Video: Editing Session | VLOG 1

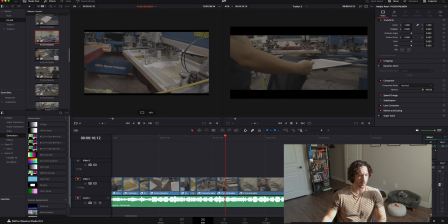(59:29)
The printing head sliding on the shirt, sliding on the little base. The squeegee. Squeegee, I mean.
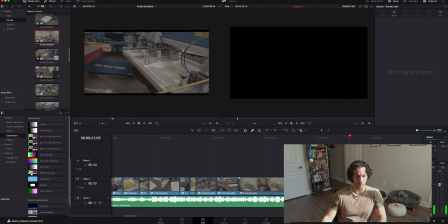(59:44)
Just cut it right there.
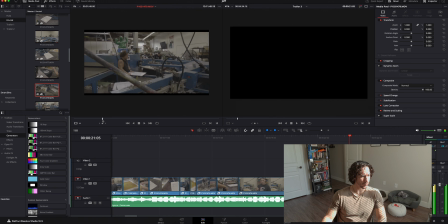So I'll start here because
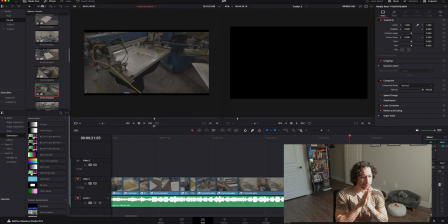basically the squeegee just finished laying on the print, laying on the logo on the t-shirt, and so we want to know what the logo is, right?
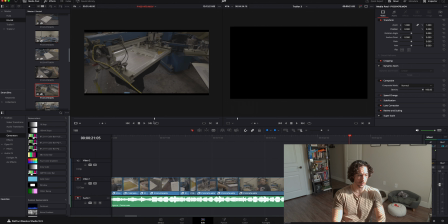(60:37)
So I'll start here. And then I'll cut it right there. We kind of have an idea of what it looks like. There's no close-up of it, but I don't want to put in a close-up too early.
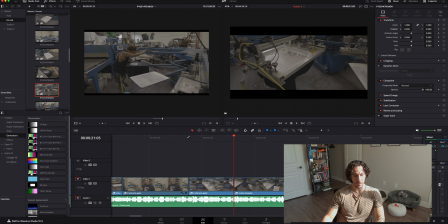(60:59)
Even though we can pretty much see what the logo looks like, but we'll see what it looks like on the timeline with juxtaposed with the other clip. It's getting a little bit slow. I can tell when something is getting slow.
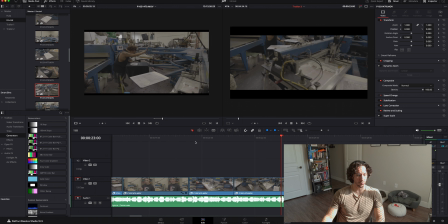Maybe two reasons. One, because I have like 3 long clips in a row, and
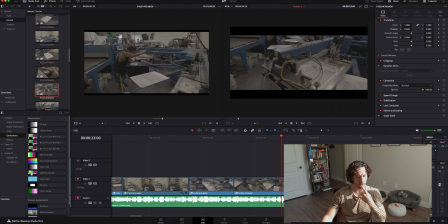no, actually, yeah, just that one key, because I have like 3 long clips in a row,
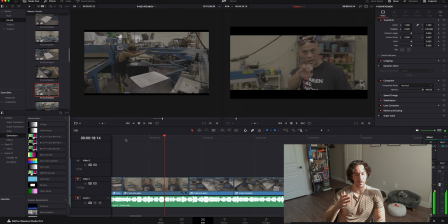(61:45)
and not much going on as far as how many cuts we've achieved in the span of like 5 seconds.
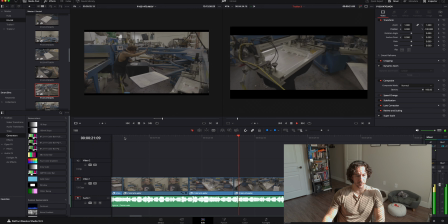So another thing that I can do is, instead of just like adding more clips, that's when I have that feeling like, okay, maybe this is probably a good time to add in like a zoom,
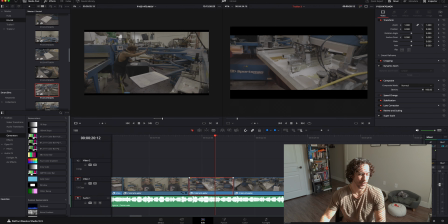(62:19)
because that can pass off as an edit, you know, rather than just showing you like a plain clip. It's a clip with an edit in there, so it kind of adds to the energy.
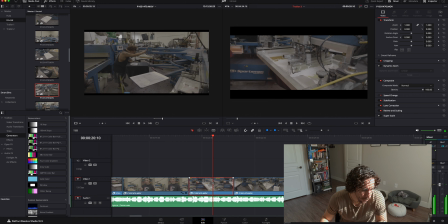Do it right here.
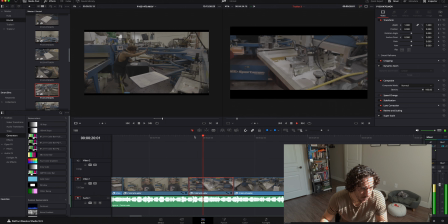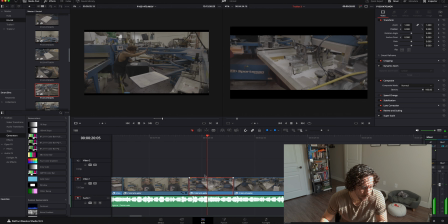Do it right here. And a little bit closer.
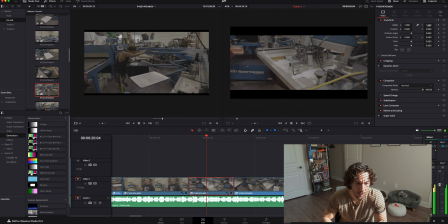A little bit closer.